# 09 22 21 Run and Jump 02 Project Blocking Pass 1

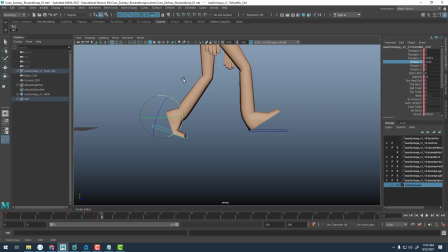49:24 Now, as I do this, it's kind of the same problem we had with our walk cycle. If I were to go to a orthographic left view
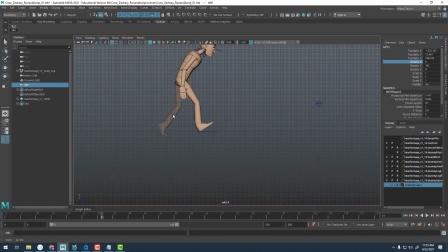49:34 and take a look at that, it's actually rotating down below the ground plane,
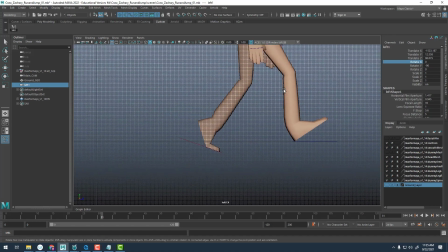49:39 and I want to avoid it clipping through the ground. And so I am going to continue the exaggeration a bit more on that. And then I'm going to translate it up. So I'm going to hit W on my keyboard, and let's translate it up in Y. I don't want it to move forward. I just want it to move up. And I'm going to try my best to kind of gauge it there.
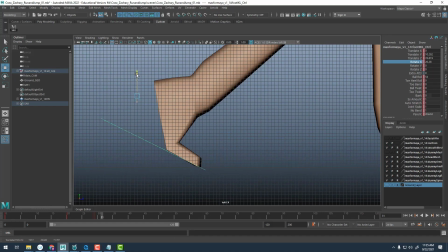49:57 I want to make sure that that tip of the foot is right there on the ground plane.
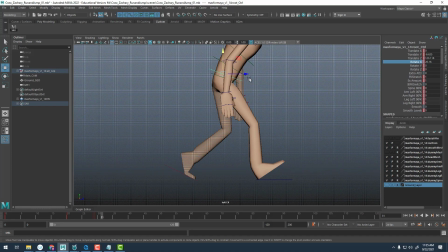50:06 It looks like the root continues forward a little bit, so I'm going to take the root and bring it forward.
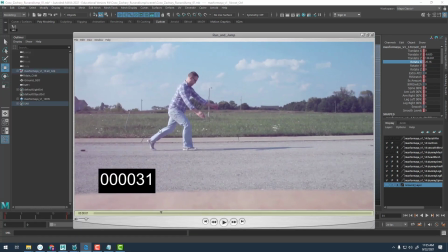50:13 And again, I'm using my reference and just looking at the angle here on the back of the leg to build that in.
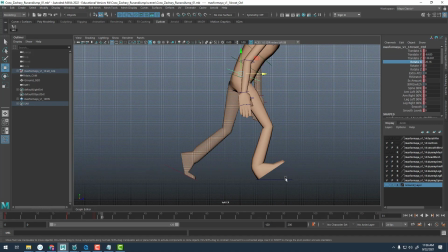50:23 My other foot is still planted on the ground, and it's completely flat. So let's take the right foot and zero out its toe heel roll. So that's completely flat to the ground.
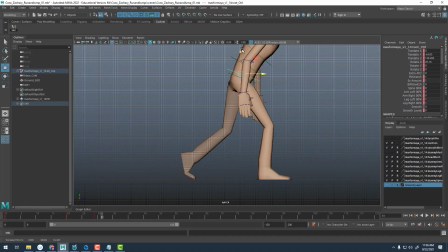50:39 Also, as part of this anticipation, I want to bring the root lower. So I'm going to take this root and maybe pull it down a bit. I'm going to switch this back to my main camera.
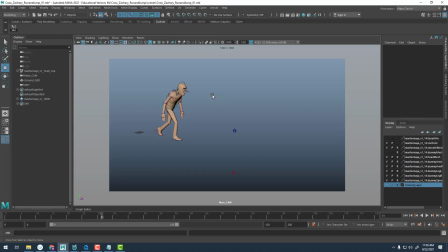50:52 So I'm going to go to Panels, Perspective Main, and then I'm going to tap over to my other camera. Actually, it looks like they're both set to main now. Let's go ahead and make this right one perspective.
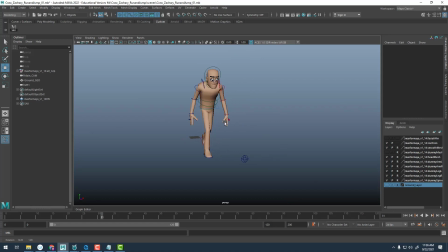51:04 There we go. Okay. The arms are swinging forward. Let's go ahead and build that in. Now with these, again, you could reset them. I'm going to try to be careful here. I'm going to maybe just try pulling them forward like this. And again, being mindful of the values over here, and we're not going beyond 180.
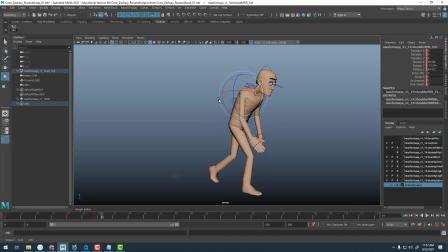51:22 Most of these are actually staying under 90 degrees, it looks like. The arms also swing a little bit away from the body, so I'm going to pull those out here using the Z. This one comes up maybe a little further forward than the other arm, and then again, I want to pull it out in Z.
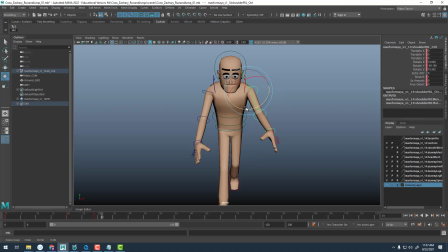I'm going to bring the elbows up in Y a little more. And again, I want to break the wrists, thinking about overlap.
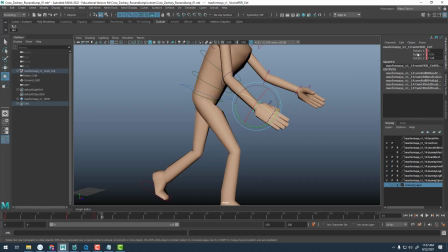52:00 I'm going to have them rotate in the opposite direction. So if these are swinging forward, maybe have these come back in Y a little bit here on both wrists. The back kind of straightens out a little bit.
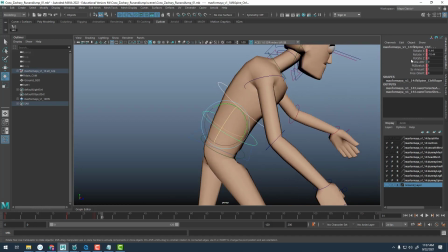52:14 So I'm going to take both of these controllers and rotate them back in Y. Again, we're going to arc the back a little bit for that anticipation.
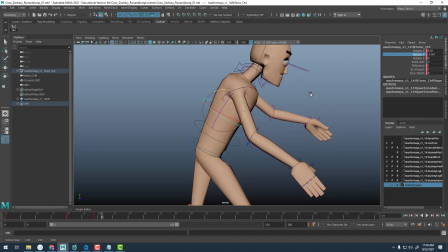52:23 And I might even just take this top one by itself and pull that back like so.
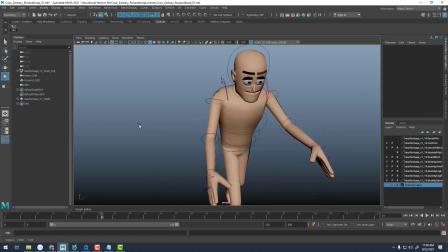52:33 Again, we need to build in the counter pose, and I think let's see, I did it on the hip. I haven't done it in the spine yet.
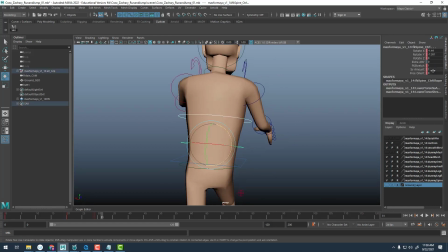52:39 I'll shift select both spine controllers and zero out their X.
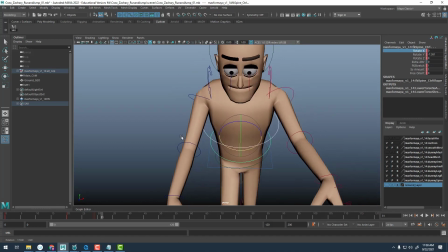52:43 And then let's rotate these in X to favor the counter pose.
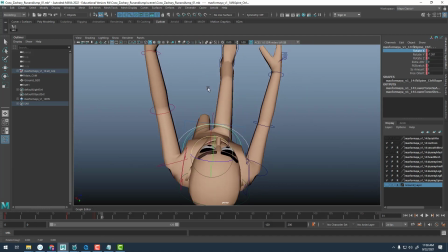52:48 So this is actually going to be the left side. So let's have it twist just ever so slightly here.
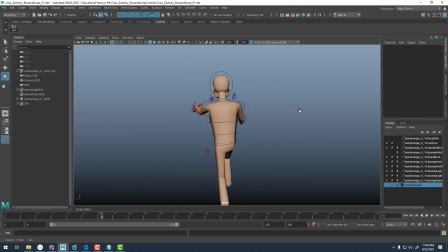52:55 And to the left. The shoulders, or the clavicles, so they should both be kind of coming forward now.
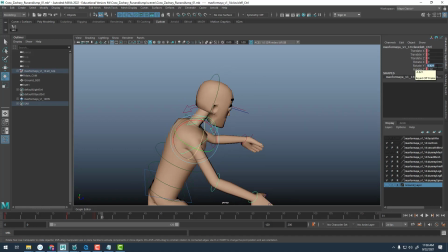53:03 And this is happening in Rotate Y. I might just reset the Rotate Y on these to make sure.
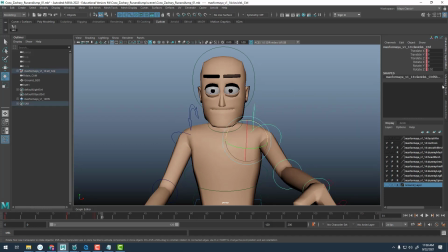53:09 So I'm going to zero those out and then just reset them up. So I'll come in here and pull that clavicle forward a little bit.
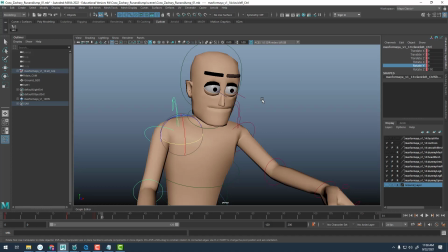53:18 Grab the other clavicle and pull it forward a little bit.
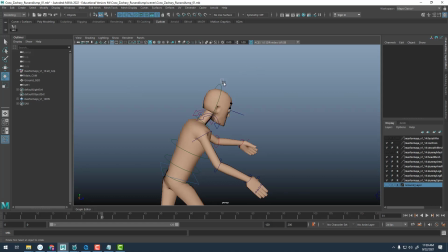53:24 My head continues to look down, so I'm going to take my head and rotate it down a little bit more. Angle it. Might even do the same with the neck.